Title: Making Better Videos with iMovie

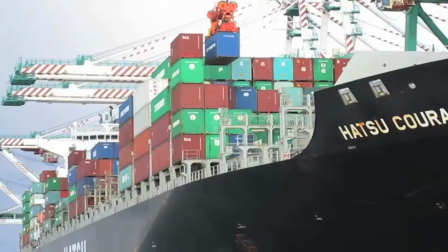You'll make better videos if you follow these three suggestions. Keep it short.
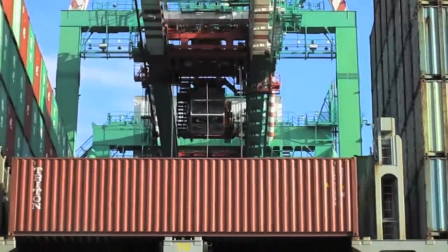People are so busy that they're not going to have time to watch more than a three-minute video you post on YouTube.
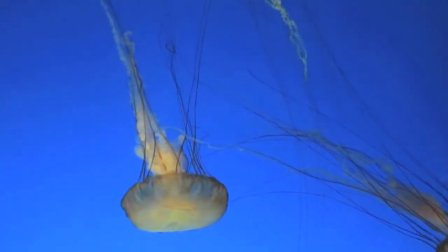Avoid jump cuts and liberally use sound and that means natural sound from the camera,
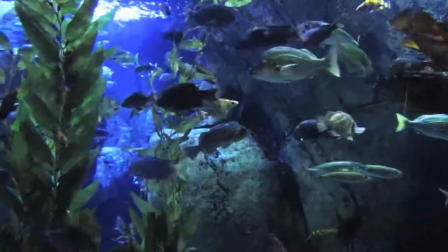voiceover sound which you can capture with the camera and just use the sound part of the clip
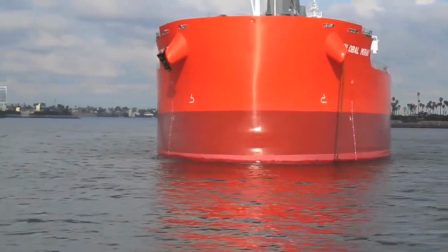sound effects which are available in the iMovie library or on the internet and of course music
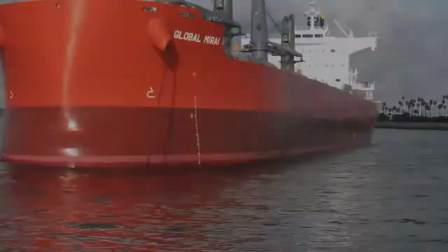people would tell me how much they enjoyed the trailers that I made
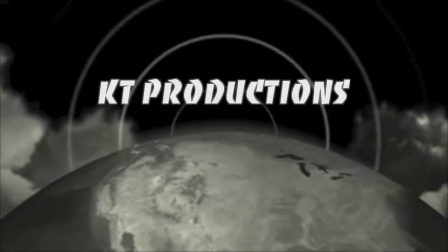in iMovie but they didn't comment so positively about my longer
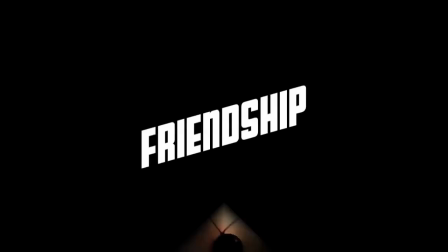videos the trailer templates are not much more than a minute I was only
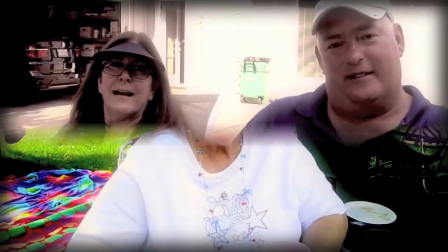using a small fraction of the footage that I took during the event.
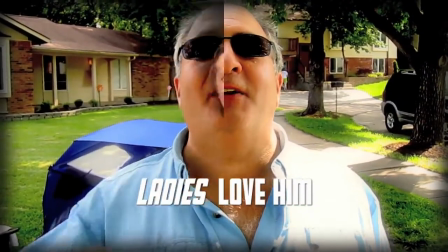We've had enough of this white game, we're leaving. We've had enough of this neighborhood. It's good for most people.
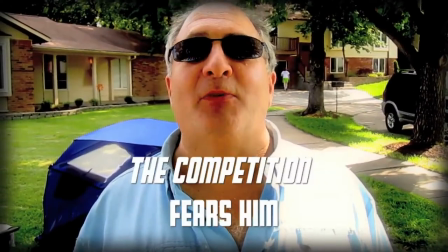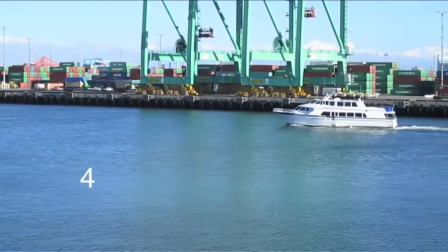These clips that I took in the Port of Los Angeles of different boats demonstrate jump cuts.
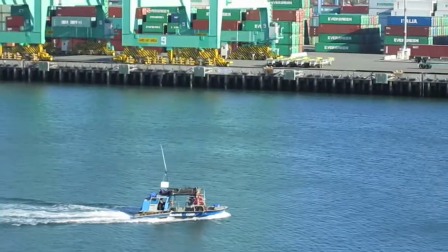Not only do the boats appear to jump in location from one clip to the next,
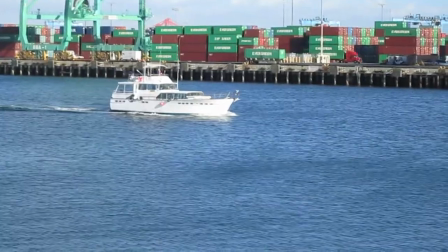but also the waterline and pier of each clip jumps across the edit.
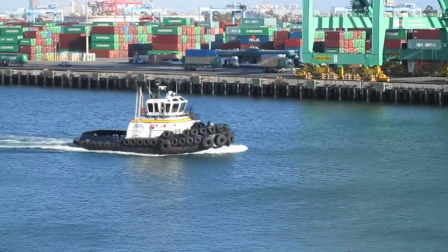To avoid the jump cut, take a totally different scene, such as this one of the seals,
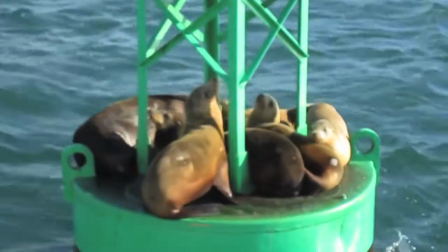and put it between two clips of boats.
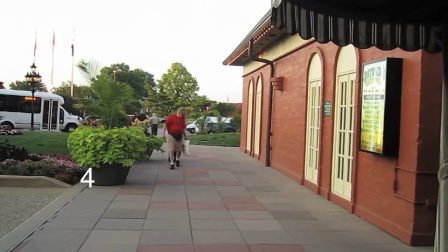Here, the dog and I will abruptly change position and new people will appear. Putting a close-up between the two shots will give the impression that time has passed and new people walked into the scene.
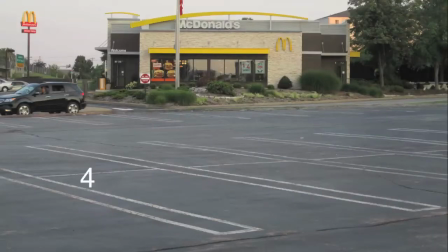Similar backgrounds taken from similar angles will always be a jump cut.
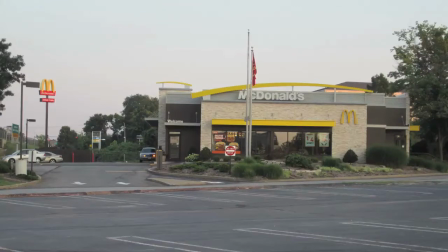The backgrounds are so similar that even changing the camera angle and location won't prevent the building from jumping.
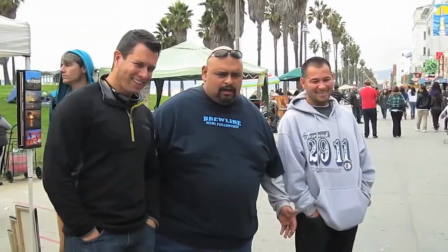That's right, get down, get down.
Close-ups were used to make it appear that the dog was skateboarding a longer distance.
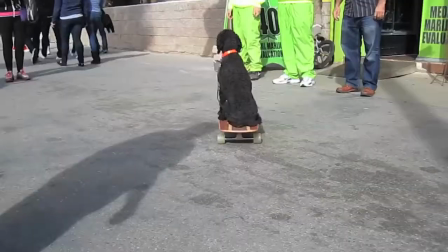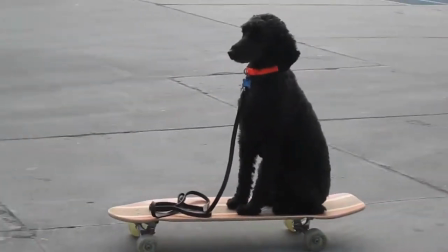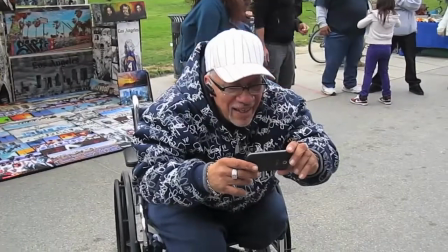There are still some jumpy cuts because when I made this video, I didn't realize how important close-ups are.
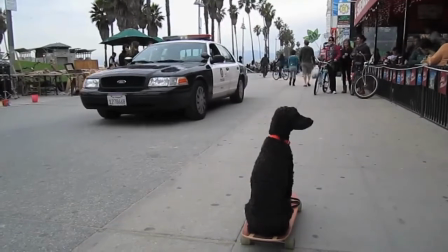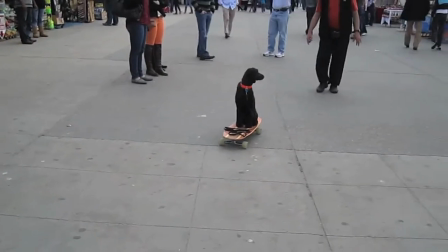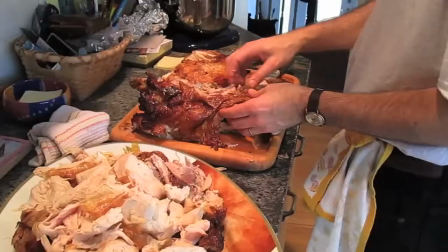This Thanksgiving video uses portions of the same clip in the kitchen,
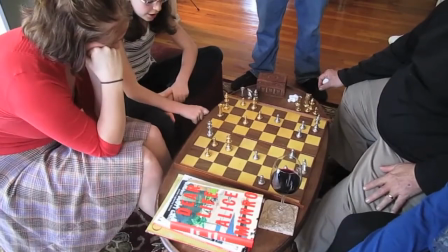cross-cut with portions of the clip showing the guests.
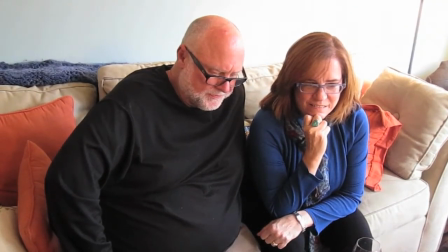By cross-cutting, we see that there's workers in the kitchen and people relaxing.
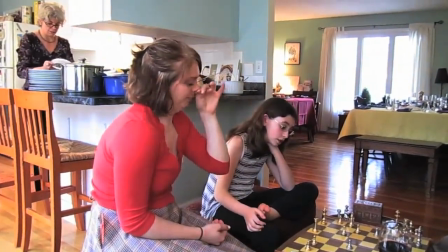Each clip is very short.
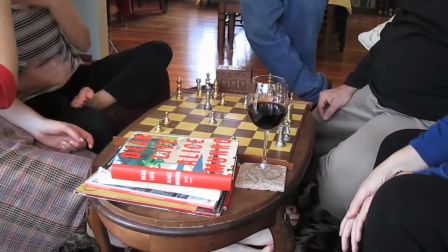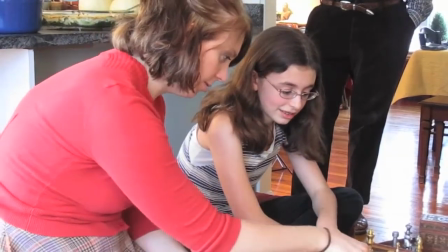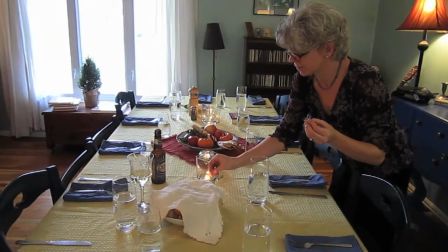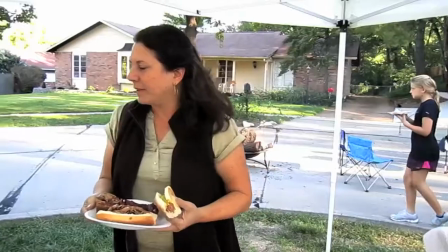This video of our neighborhood barbecue, I use sound bites,
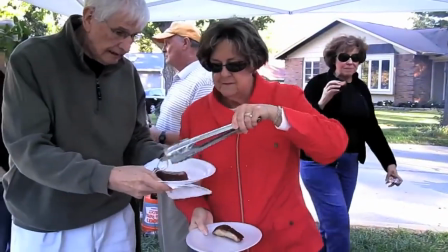using the camera as a voice recorder and not filming the person.
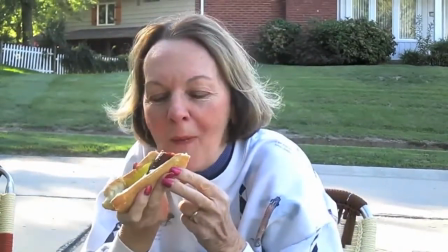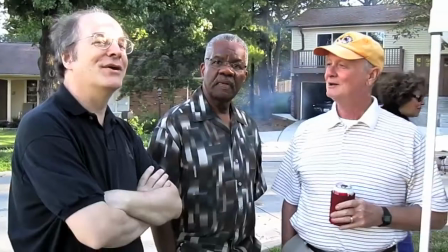Party is beautiful. It's a way of meeting all the neighbors since I've only been here a year.
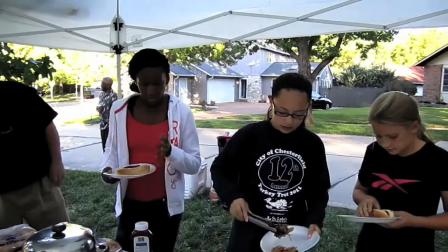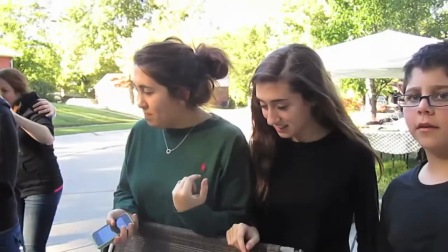2012 block party sponsored by Curt and Curt. These are fabulous.